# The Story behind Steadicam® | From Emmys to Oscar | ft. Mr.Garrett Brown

Directors will say, all right, in a fight or a frightening action shot, it should be handheld because it looks more exciting.
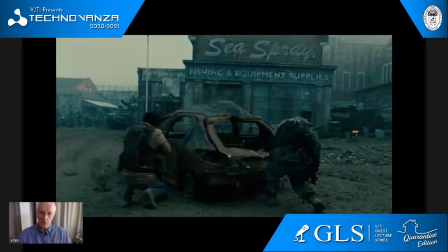[45:42]
Here's one. This is from Children of Men, a famous film.
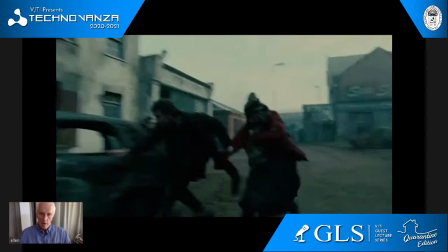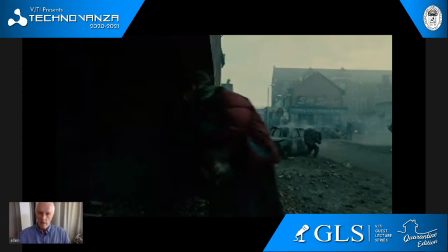[45:51]
I'm sorry. To me, that does not work. It just looks handheld. You know? It looks like a newsreel cameraman is running right with them. And the giveaway is it's shaky in the Rolexes. And as we just showed, humans don't see that. So the ideal, I think, would have been a lightweight, rough Steadicam that was violent, but resembled the way humans see. If you were ever attacked, God forbid you were ever mugged, as we say, attacked on the street and punched and thrown down and so on, you don't see like handheld. You see like your human mechanism trying to get a grip on something. And you would see the odds still in between blurring while you were being pummeled by someone. Totally different than this. So I've been looking for a scene in the movies that is like this idea, because I think this is how action should be shot.
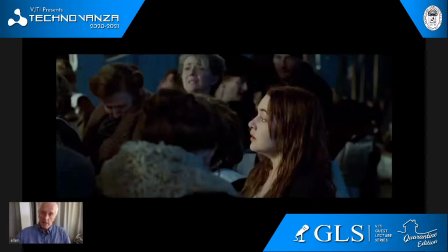[46:58]
And here's one. This is pretty close, from Titanic. And the camera operator, Jimmy Muro, had a very small Steadicam made and a super light 35 millimeter camera.
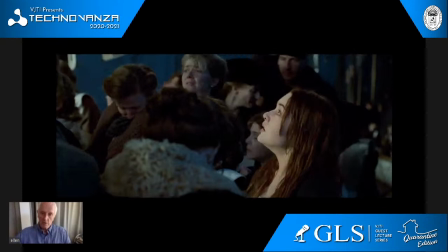[47:12]
And he did rough Steadicam, but it more resembles the human eye.
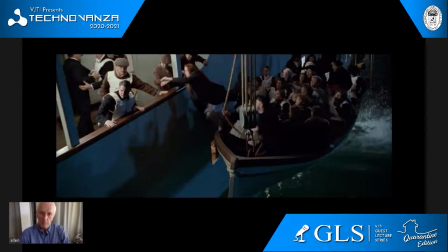[47:18] Wolves!
So wait for it.
Wolves!
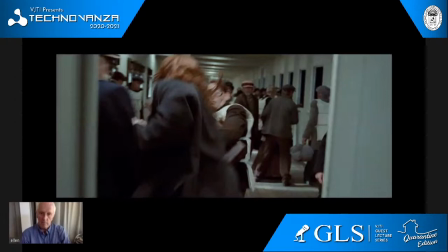[47:23] What are you doing? Stop!
There.
No!
Mm-hmm.
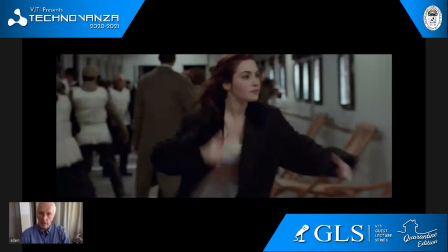[47:32]
Stays sort of level. It jerks around like you would be jerking if you were running.
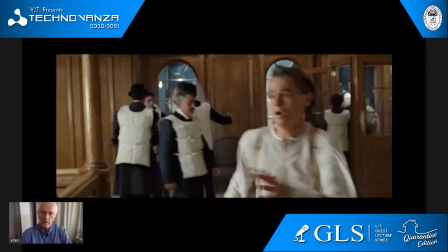[47:37]
This is good. But it's not handheld.
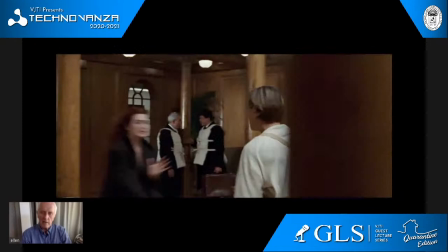[47:45]
It's more exciting than that.
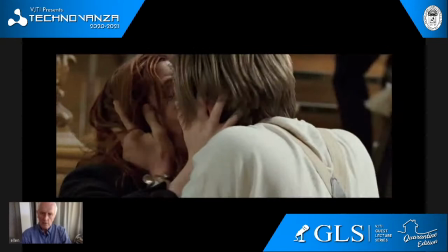[47:50]
Well, here it slows down.
Why'd you do that, huh? You're so stupid, Rose.
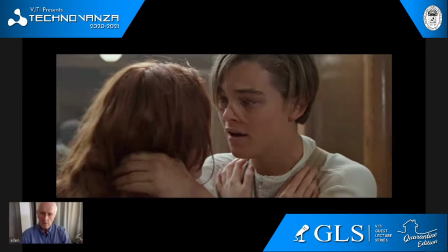[47:55] You're so stupid, Rose. Why did you do that? Why? You jump high, jump right.
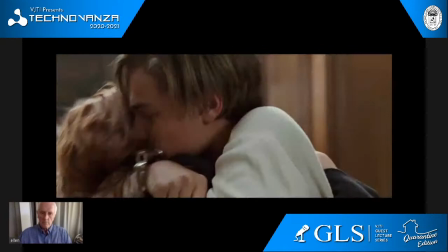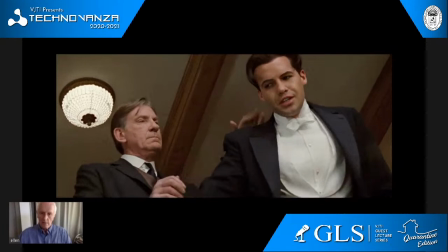[48:09]
Uh-oh. Nice little Dutch angle here.
Please, I'm with you.
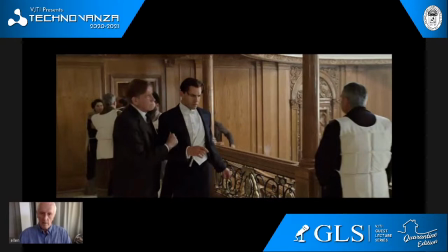[48:18]
This stunt doesn't really work. Watch this.
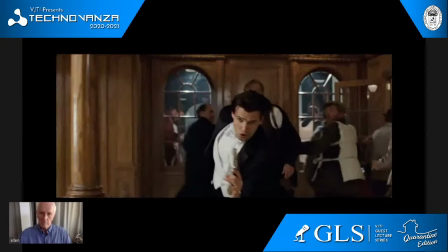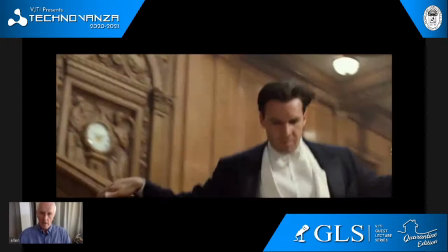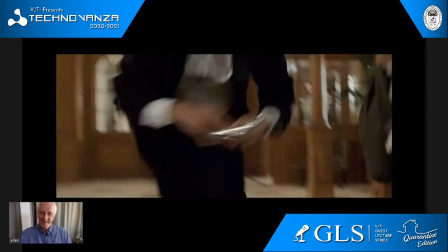[48:36] Come on.
Not bad here. Oh, stunt double, etc. So this is a bit odd. I can't see you. You can see me, but I cannot see you. I can't tell whether you actually moved your head when I asked you to. I can't tell whether you're nodding and going, yeah, Sam, he has a point. That could be good for shooting action. Or whether you're going, I like handheld. I don't know. But if you can someday, give that a try, and try to stabilize your images when you move, if you can, if you're making movies.
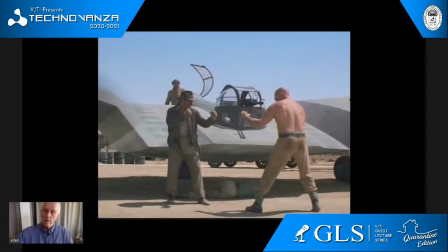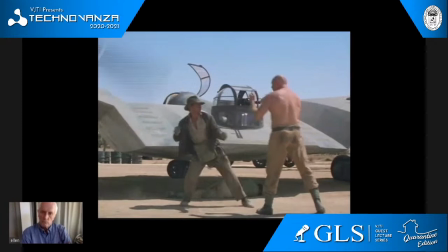[49:23]
This, by the way, is from
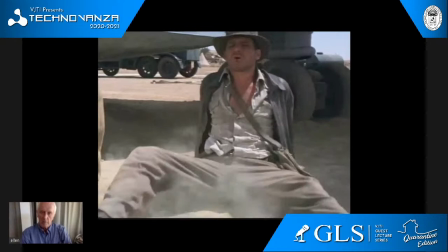[49:28]
Raiders of the Lost Ark, and here's this fight scene that I told you about before CGI.
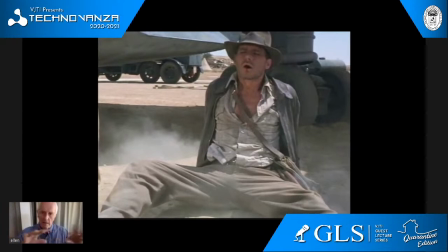[49:35]
Did you see that?